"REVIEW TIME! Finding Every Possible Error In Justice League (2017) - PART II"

Previously on Everything Wrong with Justice League.
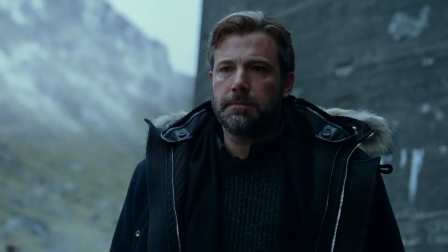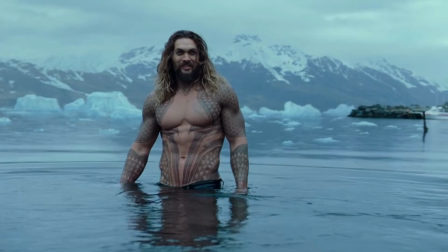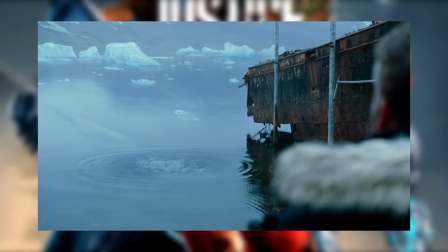Well, that Aquaman scene was quite a lot to take in, wasn't it? But we ain't done with Bruce Wayne yet, as we cut to him on a plane.
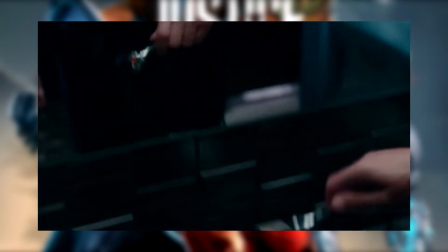By the way, this scene is entirely Joss Whedon, so keep that in mind. And Bruce is currently shaving his beard off.
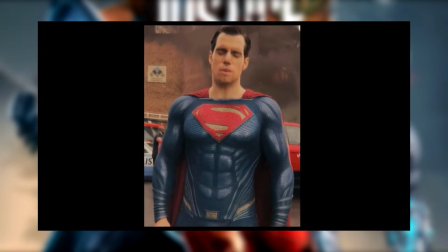Now, if only Warner Bros. was able to do that with Henry Cavill's mustache.
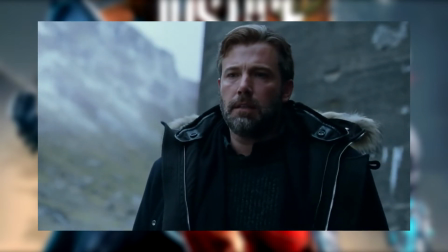But like I said, there's a big discrepancy in time with Bruce having a beard during that previous scene, because we saw him without one in the opening sequence,
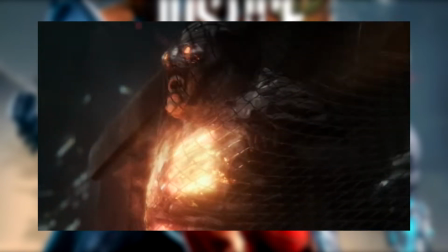and I have to assume he went to Aquaman's hometown the moment those mother boxes were created by that parademon.
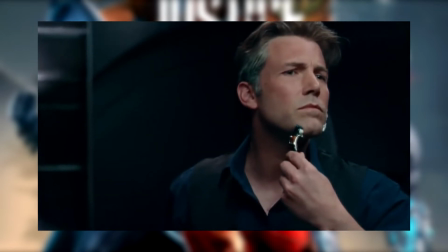But, whatever. The beard's gone now and… oh man. Whoever did the color grading for this scene should be ashamed of themselves.
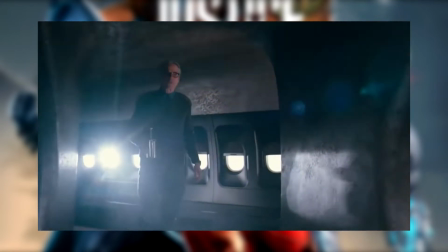Ben Affleck looks awful here.
So you say you have no way of reconnecting with this Aquaman?
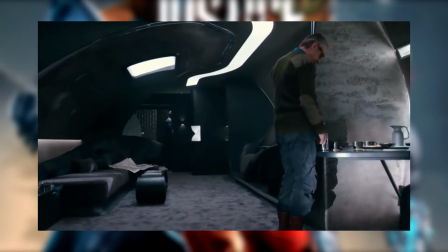Oh, I put a tracking device in his coat. He left without it. They, in fact, not up in his coat.
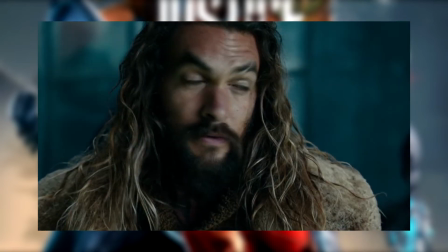Well, you're sure as hell right about that, Bruce. That absolutely was not his coat we saw in that reshoot.
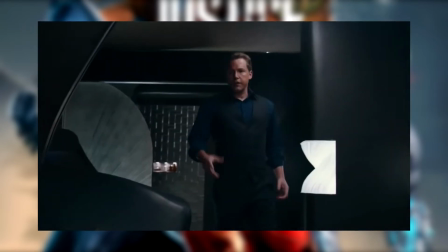So after not being lucky with Aquaman, Alfred tells Bruce about another recruit that he managed to get.
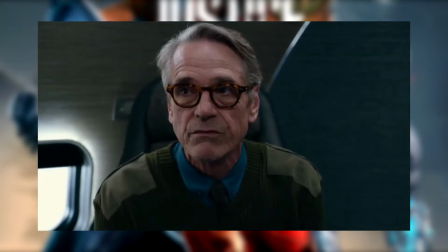Barry Allen, also known as The Flash. And here they go into the backstory of Barry's father, who was put in prison for the suspected murder of his wife.
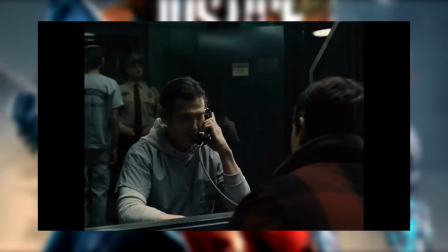They told this backstory during Barry and his father's talk in the Snyder Cut, but it happens here instead because,
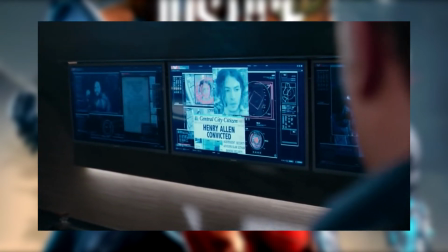well, if they let that scene in, the movie would go on just above two hours and we can't have that.
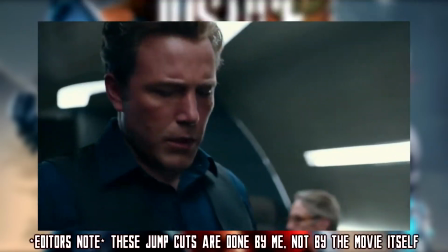We have holiday royalties to earn.
What about, uh, Diana? Well, you have her number.
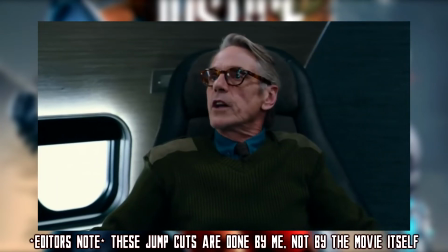You could have called her. Oh, perhaps I should fly to Paris with a handwritten note.
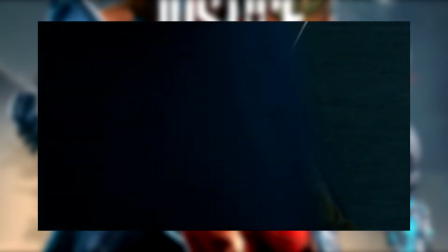Will you be Bruce's teammate? Check yes or no?
I think that's one of the only Whedon jokes I actually kind of like in this film.
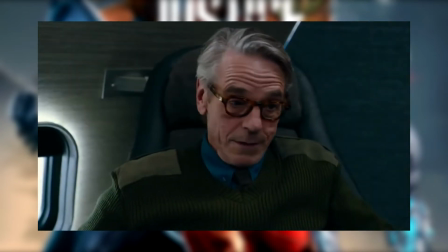I'm only interested in her skill set. I'm sure you are.
And joke ruined.
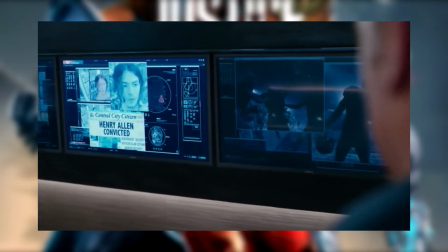Thank you, Joss. Next, they go into Cyborg. And can I just say,
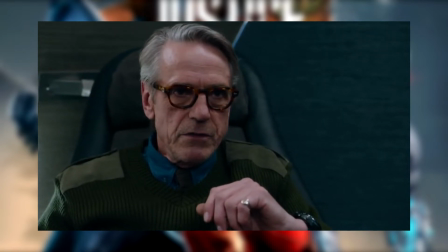how disrespectful do you have to be towards Snyder's scenes of Cyborg that you
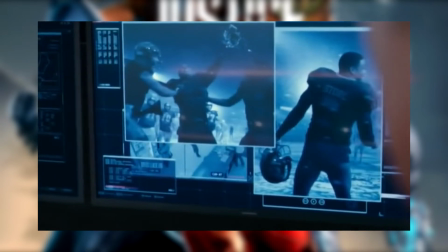would turn them into unrealistic security footage that are obviously shot as a film?
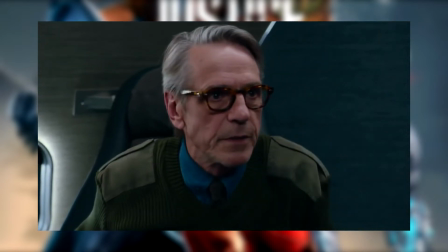This will not be the only time they do this, unfortunately. And here is where we get another error in this movie.
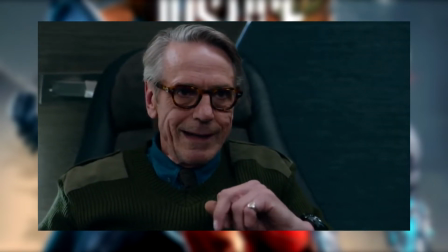Alfred mentions that Victor Stone is dead, and Bruce is taken aback by it.
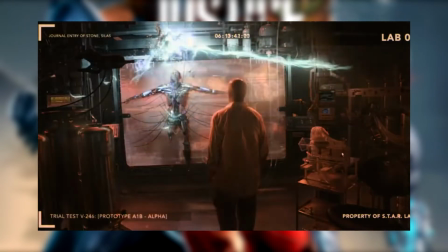Uh, did you forget that you saw Batman come back to life when his father used that motorbox back in Batman v Superman?
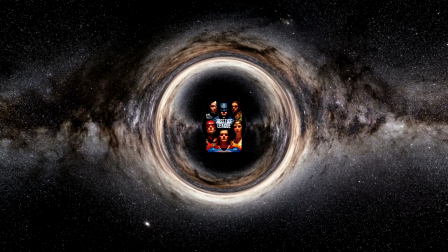Oh, sorry, I forgot. We're caught in a black hole of a universe, so clearly nothing from the previous events actually matters.
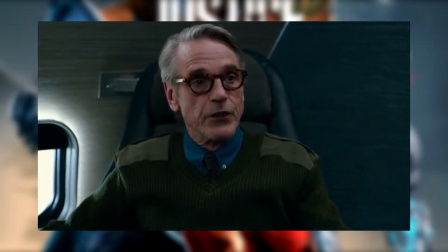One misses the days when one's biggest concerns were exploding wind-up penguins.
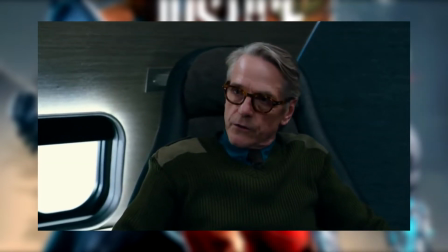Ha, I get it. I should probably point this out as well. while all the other characters have gone through some changes in this movie,
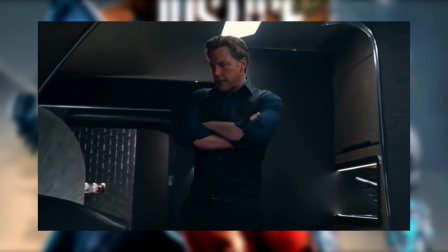Batman's character in this version is more or less the same as he is in the Snyder version.
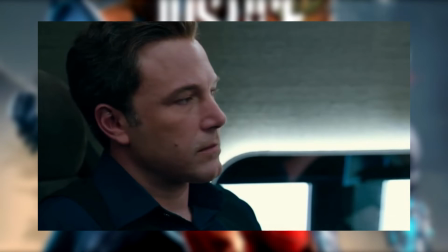Well, when I say they're the same, I mean in terms of his motivation of building a team in the honor of the late Superman.
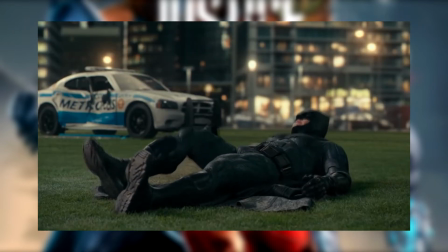As for his character, not so much.
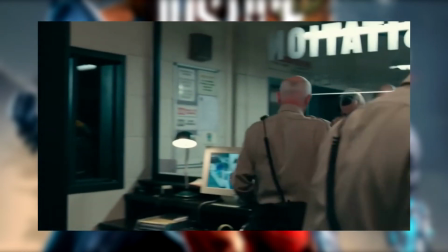Now we get into The Flash, and while his talk with his father was entirely shot by Snyder, this little opening was done by Whedon.
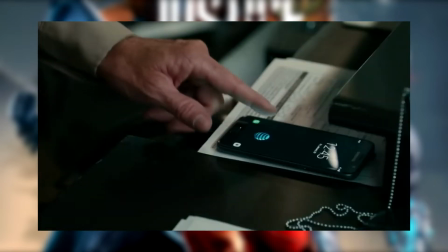While it does show us the guard notifying Alfred and Bruce about Barry's presence like Alfred said there would be,
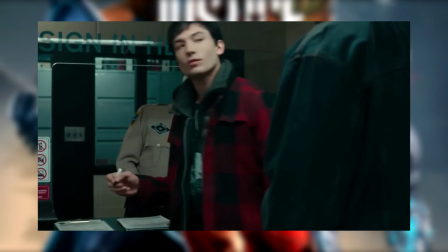it's also for Joss Whedon to put in another joke.
What, you got a problem?
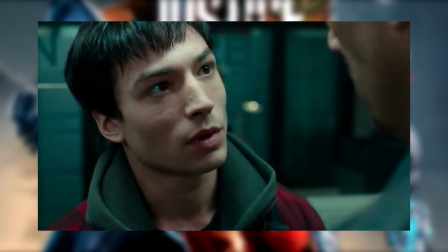No, there's no problem. Better not be.
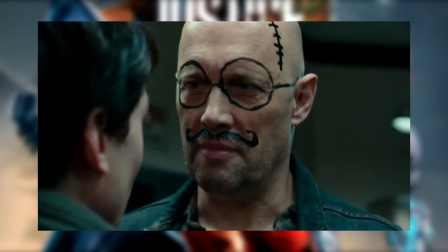Well, at least it's a bit of a humorous visual joke, but it kind of interrupts the tone with the next scene.
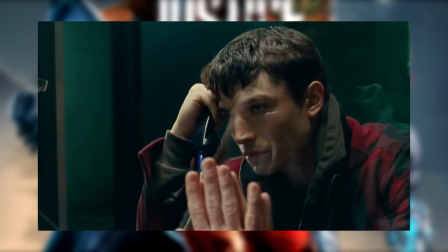The hard-to-hard talk between Barry and his father is taken pretty seriously here,
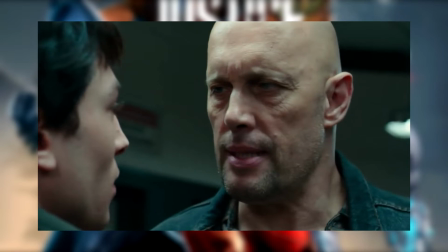but adding this joke in before it does nothing but cause tonal whiplash to the scene.